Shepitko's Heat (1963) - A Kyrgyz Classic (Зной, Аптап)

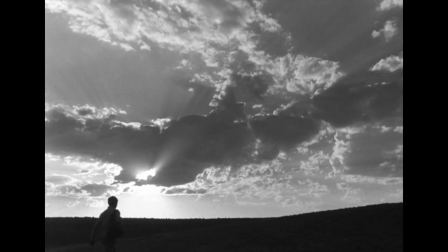8:11 By making great use of wide shots that in typical Shepitko fashion push the characters to confront their minute scale against the extended backdrops,
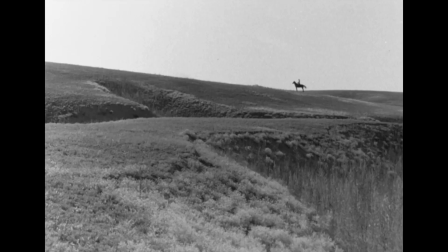8:19 often in a silent, pensive mood, the cinematography acquires a lyricism of uncanny efficacy,
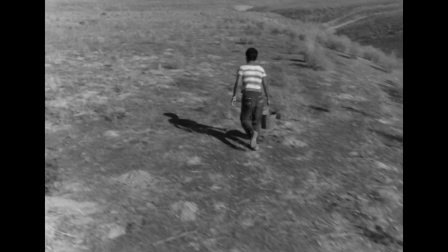8:24 whilst often coming across as tense, soulful, gripping, riddled with psychological insight and comprised of various dynamic shots that reveal the
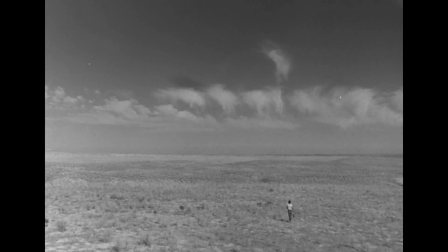8:33 inventive and restless creative fervor of Shepitko's film language, a focused exercise in clothing the thoughts and action with a purposeful visual outline.
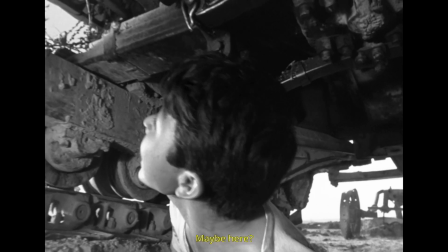8:43 Audiences, therefore, may witness for example a bright roving sequence with the camera rolling around and beneath the overheating tractor with Kemel,
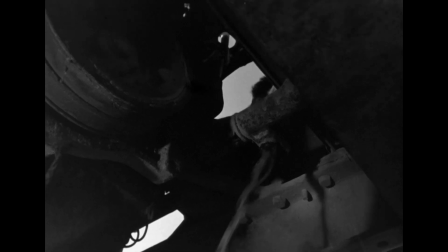8:50 as he searches fruitlessly for the release valve whilst sharply teased by Abakir.
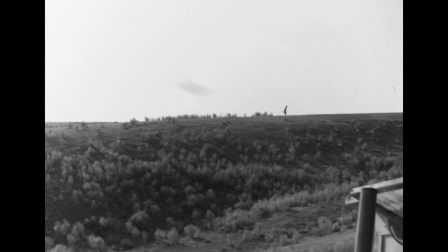8:55 On more than one occasion, the camera organically blends background and foreground action,
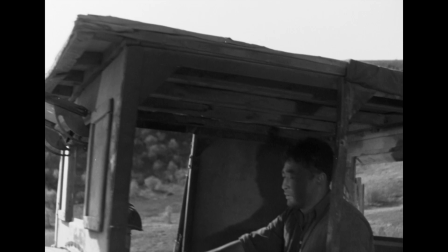9:00 showcasing Shepitko's aesthetic layering and storytelling sensibility with great effect,
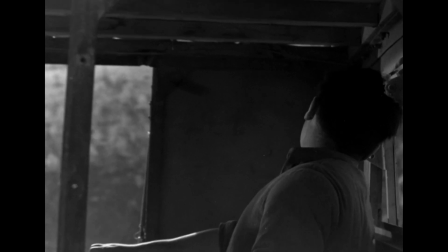9:05 aptly working as proof of the artist's talent and her institution's training.
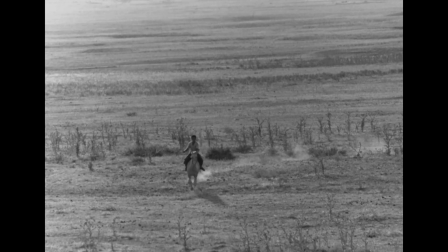9:09 In other instances, the film displays many a creative decision and cinematographic traits that confer to it an authorial flair and highly stimulating viewing,
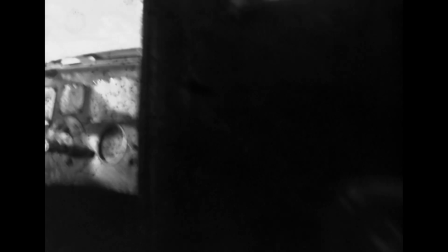9:18 such as when the camera adopts subjective perspective through Kemel's point of view,
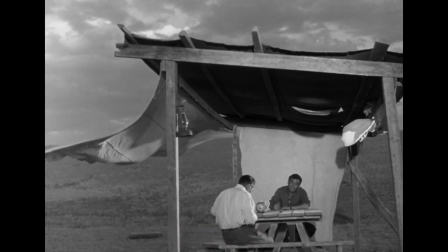9:22 or when it simply lays back in observational demeanor through a static but carefully composed long take during an outdoors conversation,
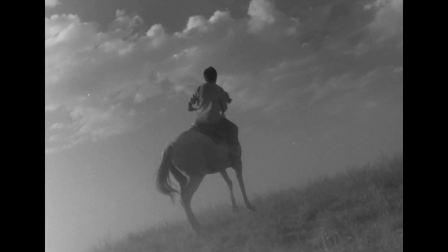9:29 or when it captures the setting's fauna in a way reminiscent of Dovzhenko's pantheistic flavor,
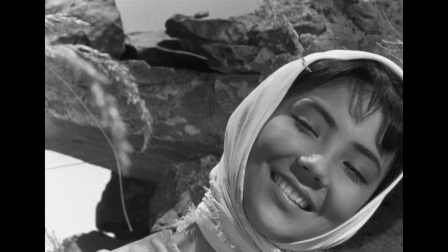9:35 Larisa's influential tutor, or through the use of an assorted plethora of canted shots in a variety of instances to emphasize the mood.
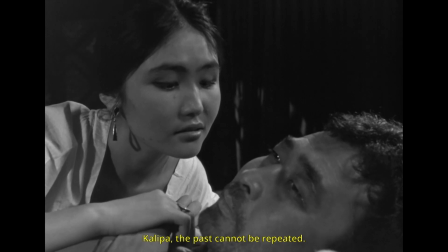9:43 Arguably, the film is successful and efficient in telling its story,
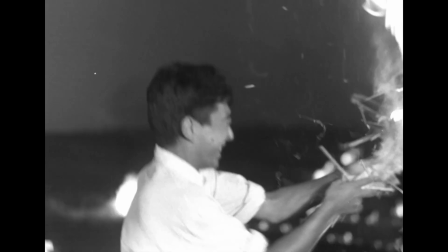9:46 not only because of the literary merit of the original work and its adaptation and portrayal from a technical and aesthetic standpoint, but also due to its persuasive cast performances,
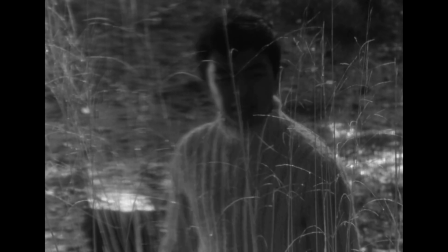9:55 with none other than Bolotebek Shamshiev at the forefront playing Kemel,
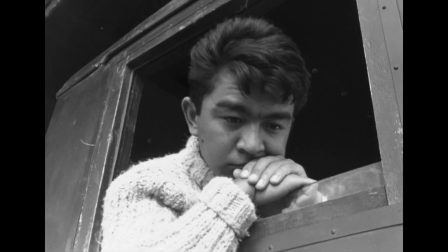9:59 which, as has been mentioned a few moments ago, became one of the main figures in Kyrgyz filmmaking,
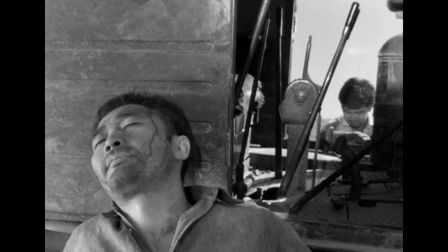10:04 and in here presents his first and only actor role at mere 22 years old,
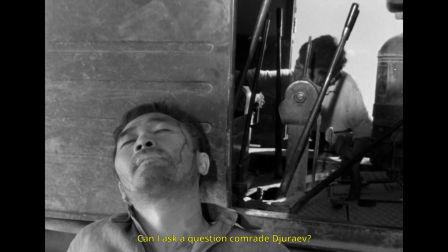10:09 and just 6 years away from his first feature film as director, A Shot at Karash Pass.
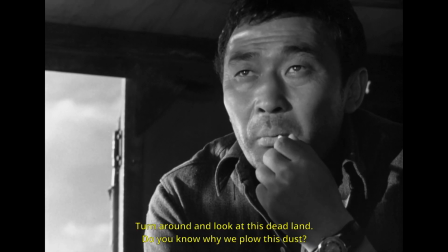10:14 Nurmurkhan Janturin, a Kazakh actor, plays the antagonist Abakir with his disenchantment and fierce narrow-mindedness in a striking manner,
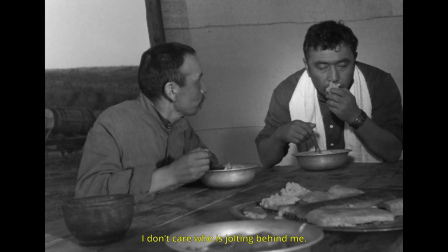10:23 no doubt fruit of his extensive theater acting experience started in the early 50s,
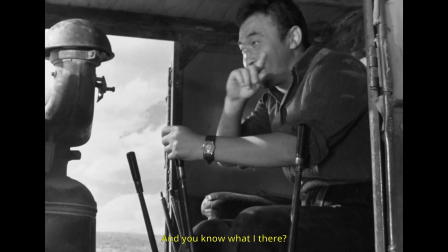10:28 with Janturin eventually transitioning fully into film performances and becoming a highly successful and an instantly recognizable Kazakh star and icon.
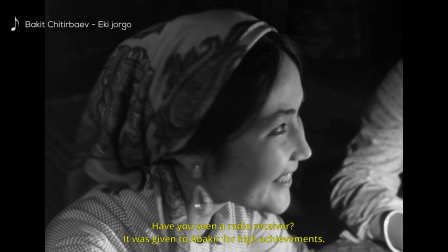10:37 Kalipa, the young woman infatuated with Abakir and hopelessly caught in his deceitful web of charming virility and manhood,
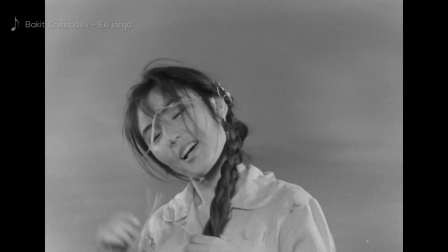10:43 is marvelously portrayed by the Kyrgyz actress Klara Yusupsanova, a lady of uncanny and hypnotic beauty,
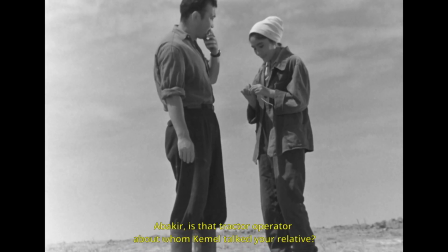10:50 conceived as a well-natured and kind farmer whose passion towards Abakir places her in a contradictory nature against herself,
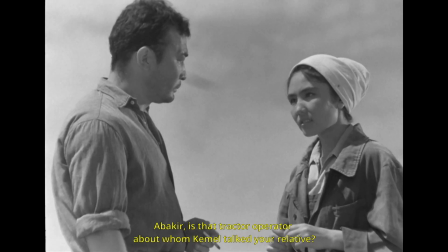10:57 facing moral dilemmas that visibly lacerate her within.
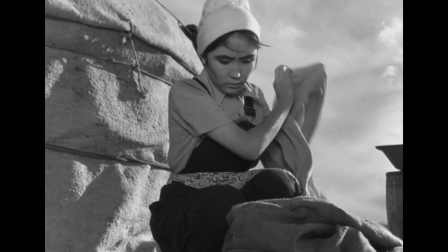11:01 Like Bolotebek, Klara has her acting debut in this film and would go on to work with Andrei Konchalovsky in the film The First Teacher,
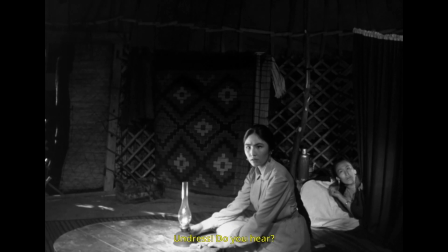11:08 mentioned earlier, and other films throughout the 60s and 70s, but she also turned to directing and achieved renown with several of her poetic documentaries.
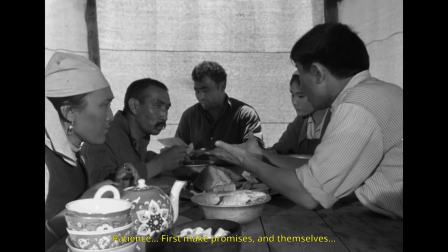11:17 The remaining cast, consisting of a small group of individuals, all provide an additional level of dramatic contextualization for the plot,
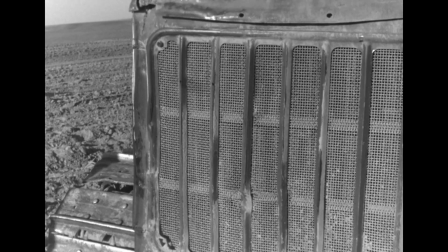11:24 but in their apparent submission to the authoritarian Abakir, they still manage to shine subtly each on their own,
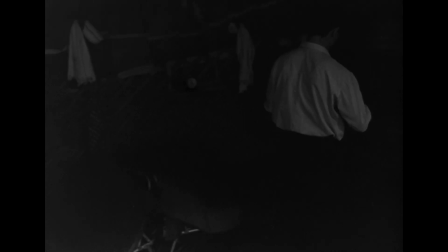11:30 with their visible empathy and humanity channeled as the main duo confronts, hinting clearly at their own suppressed emotions, hopes, fears,
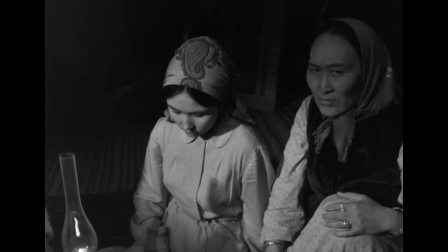11:38 joys and experiences, with a particular episode that more evidently discloses that, when the group gathers around the Stakhanovich Prize awarded to Abakir,
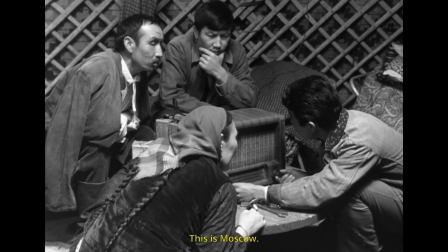11:46 his awe-inducing radio recently fixed by Kemal, their only link to civilization at that point in time.
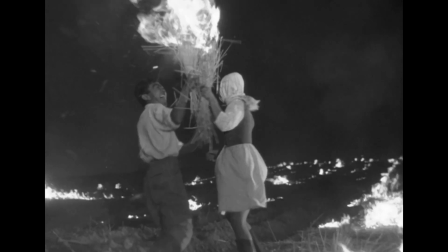11:53 Heat is a work of great significance for Kyrgyz cinema, as it is one of the first productions by the studio Kyrgyzfilm that attained wide recognition in the Soviet Union,
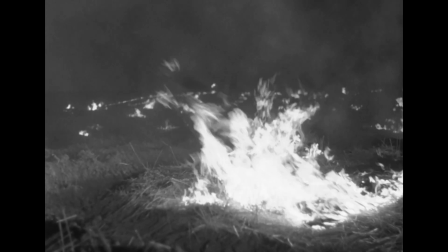12:02 with awards in various festivals and a cast of substantial Kyrgyz composition.
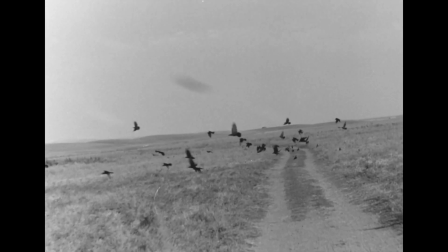12:06 It is acknowledged nowadays as the seed for the ingenious wave of Kyrgyz cinema that would follow in its wake.
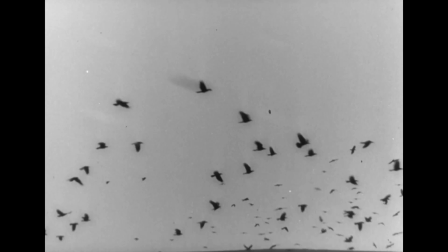12:13 Expect an exploration of the Kyrgyz golden age of cinema in further detail in future videos on this channel.